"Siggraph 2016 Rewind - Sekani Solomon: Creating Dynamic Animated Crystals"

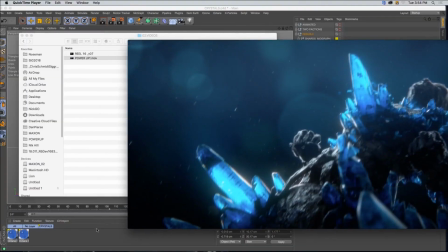1337s
And because I've kind of divided the labor into these different things, into these different aspects, I could tackle it one by one.
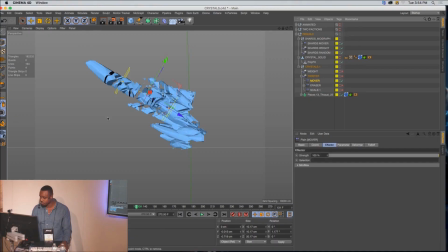1343s
So step one, I wanted these crystals to grow downwards, just like so. And how I did that, I made sure I had all my pieces in a fracture object.
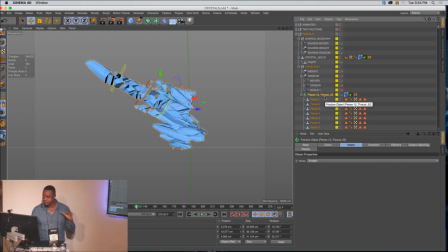1357s
And a fracture object is important because it allows MoGraph to talk to each one of the pieces inside that fracture object. All right, so we had this fracture object, and I made a plane effector. And now I could use this plane effector, if I go into my parameters, to move
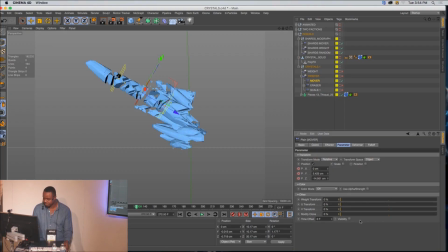1377s
each one of these objects just by simply dragging these parameters.
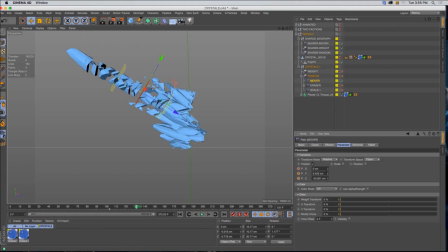1384s
And for anyone who's used the plane effector, you would know that the plane effector is used to just move clones, so move things in a particular direction. But then there's other really important aspect I want to talk about, and it's called weighting, because you don't want each one of these things to move at the same time.
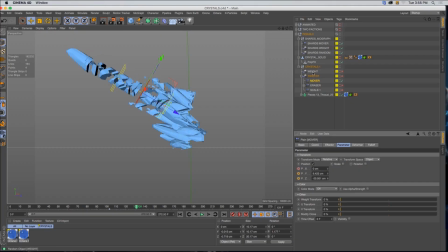1402s
So what I did, I used a random effector, and I added weight to each one of these clones. And just so you know what I mean, I'll actually just demonstrate that.
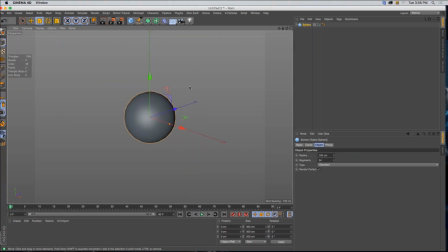1413s
So let's say we had a sphere, and then MoGraph. We duplicated this, we made a grid. Let's spread this out, right? And I'm going to use that same
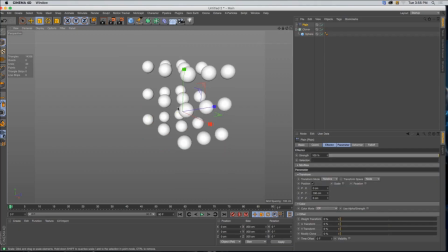1436s
plane effector, and I'm going to, let's make sure it's on objects. And I want to try to move these in like a natural way. See, the problem is it's all moving at the same time, and we don't want that. And that's why weighting is so important. And just to recap,
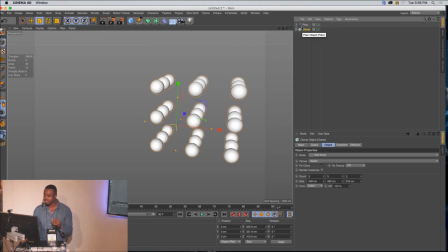1451s
what random weights is doing is just telling each one of these clones to be affected by whatever effector in a different way. So I'm going to make a random effector, MoGraph effector random.
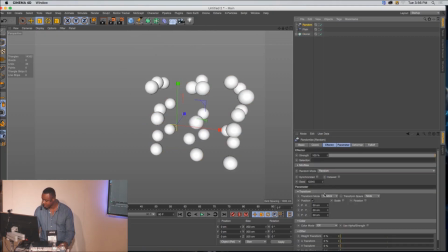1469s
I'm going to turn off position, and I'm going to slide a weight transform right up. And let's go back to a clone. I'll go to transform. I'm going to initiate weight.
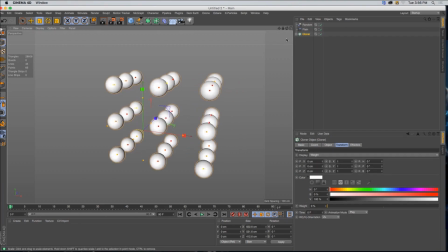1479s
So if I turn this off, you'll see that they're all red. That means each effector, what that means is the effector is affecting each thing at the same rate, with the same amount of power.
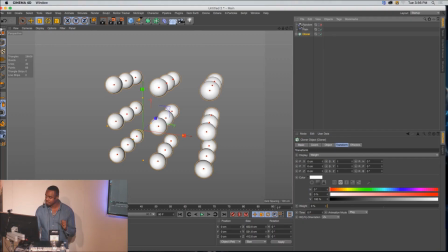1493s
But with a random weight applied to it, What this now means, and you can see the different colors, is that this plane effector is going to affect each one of these with different strength. So now, if I take my same plane effector,
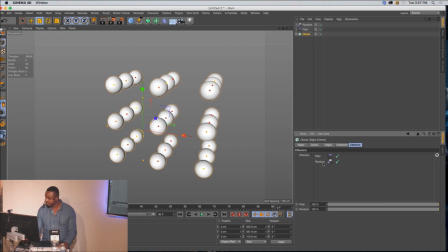1507s
and then you have to make sure that this random weight, and let's make sure and name this guy so we don't get confused. We have to make sure that this weight is on top in our hierarchy. So now, when I move this, it feels more organic.
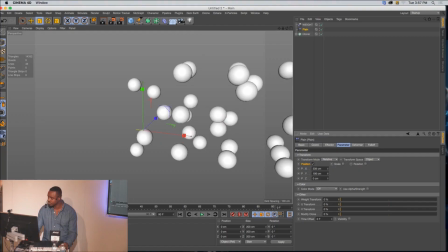1523s
It's not all moving at the same time, right? And that's what we want. We want something that feels a little more organic when we move objects.
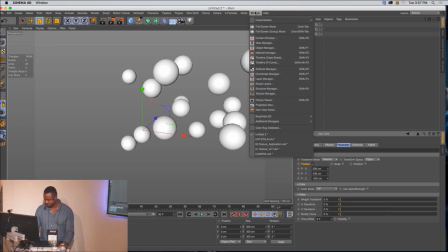1530s
And that's what I did. That's what I did for this.
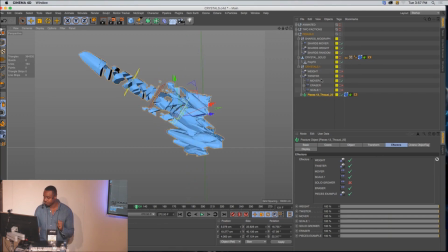1536s
So now what I have done, I made sure I nested all the different ones, all the different effectors I was using under this twister. So then once I drag one, everything else will affect this, this group.
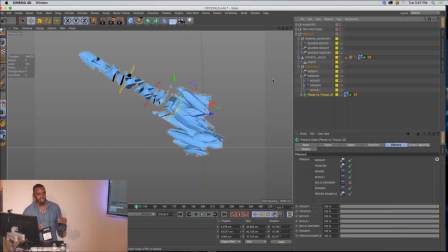1551s
So I'm going to walk through everything else and just show you how lovely this system is, because you could just stack and stack different effects and you could just make something really cool. So step number one, right? I use the plane effector to move things.
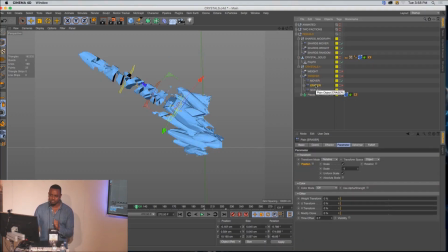1566s
Thing number two, I didn't want it to be so large. I wanted it to appear from thin air. So what I did, I create this scale. And what that does, and I forgot to mention that each one of these plane effectors are using fall off.